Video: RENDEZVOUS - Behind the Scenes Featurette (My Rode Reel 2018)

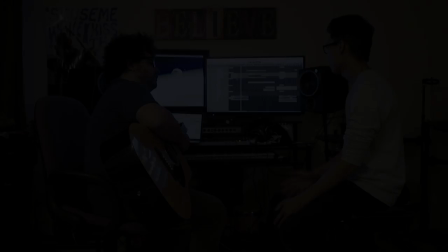(0:00)
The entire thing is the climax, you know, like that film is the climax, but that feels like the climax of the climax. Definitely, yeah. I think it'll require like something more simple. Rendezvous is very much in the moment. It's an action film centered around a robbery, but it opens with the robbery and ends with the robbery.
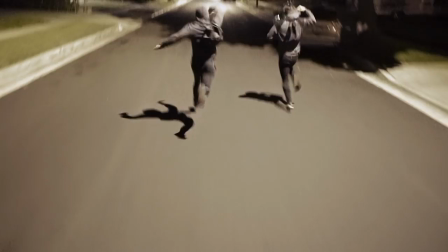(0:22)
There's not much resolution and there's not much setup. And we knew that in order to sell the realism of this moment, that both the cinematography would have to put you in that situation with the robbers, but also the sound would have to be as genuine as possible.
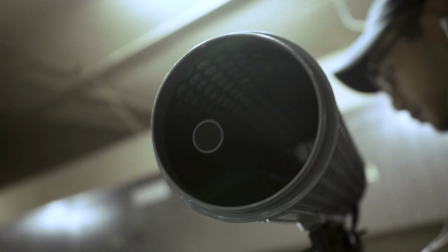(0:38)
So we went with the NTG-2 that was mounted in a road blimp on a road boom pole,
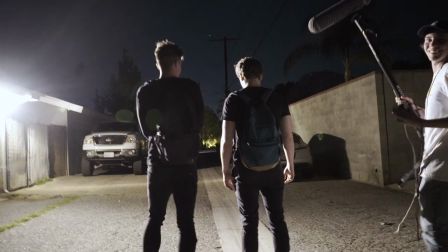(0:44)
all hooked up to the Zoom H6 for easy feasibility and movement.
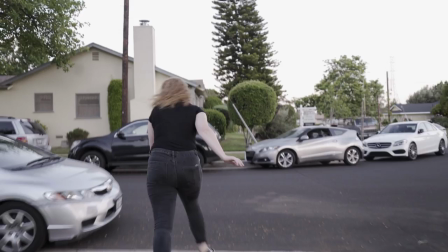(0:49)
In the choreography, the rehearsal stage, a lot of it was done for technical purposes to see, okay, where can we put the mic to get the most sound possible and what sounds do we need? So that led us to grabbing a lot of Foley, a lot of Foley.
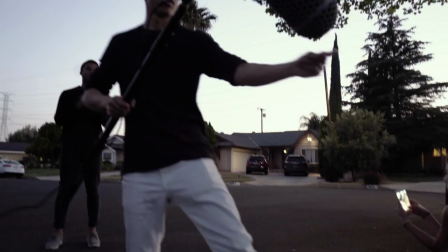(1:04)
We spent a good hour or so just grabbing as many assets as possible and
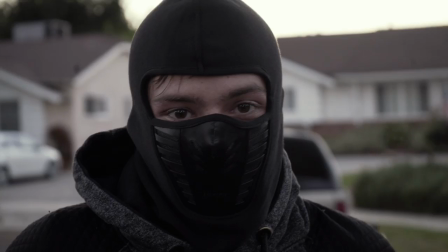(1:09)
seeing what kind of sounds would we be able to capture when the actors had the masks on?
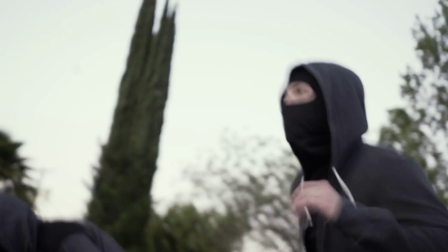(1:14)
Would we hear them breathing? Would we hear them breathing while they were running?
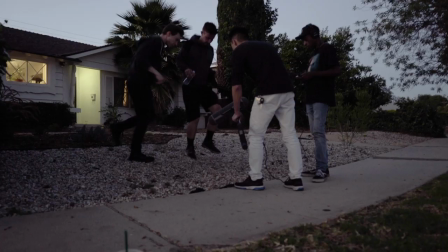(1:18)
And if not, let's just grab a couple of those sounds and then let's get a bunch of sounds of footsteps on rocks,
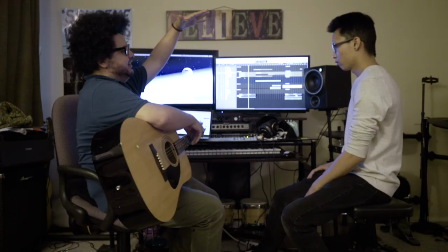(1:24)
on pavements, on the concrete, on the grass, just so we could have as much to work with in post.
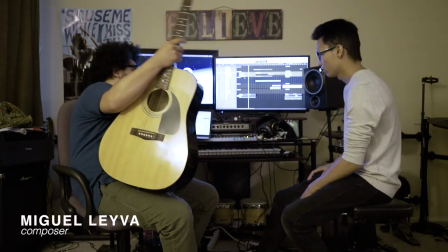(1:30)
What's the climax? Oh, the climax. But the whole thing, there's just so much action and so much thrill. Yeah, because we need the music to start off, like, relentless right away. It's not like, I like to see them where it's a... It's not a slow build-up to anything, it's just... it's a bang right from the start. It wasn't so much about empathy for the characters as much as, okay, here we go. this is where we are and this is who we're following how do we get the audience to care about them to help give that constant sense of danger i shot a lot of the film from behind the
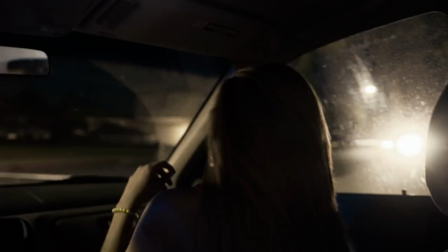(2:02)
actors whenever we're in the car we're in the backseat whenever the characters
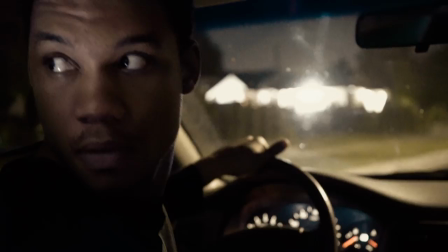(2:07)
are running we're behind them we are rarely in front of them we're
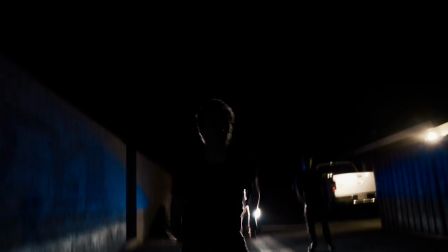(2:11)
always giving the feeling that they're being followed very sparingly do we see their faces and when we do there's a slight hint that okay maybe this is gonna work, maybe they're gonna make it out of this, but then nope, the film jumps back to square one and they're on the run again.
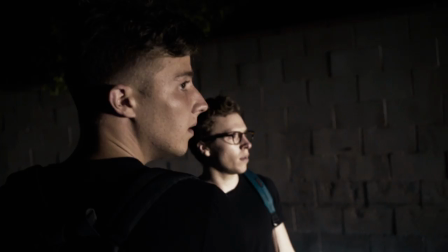(2:27)
With a lot of my past films I've always tried to imbue them with themes of morality or optimism, but Rendezvous is very different in the fact that you don't know who these people are,
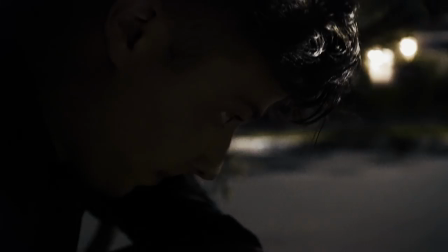(2:39)
you don't know what they stand for, all that's important is that they're trying to get away from danger.
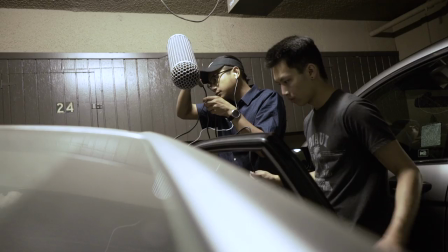(2:45)
So there are no VFX in the film, and 90% of the sounds were captured while filming,
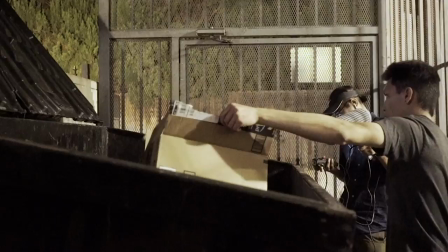(2:52)
and I think that helps thrust the audience into the situation from the moment it starts until it cuts to black.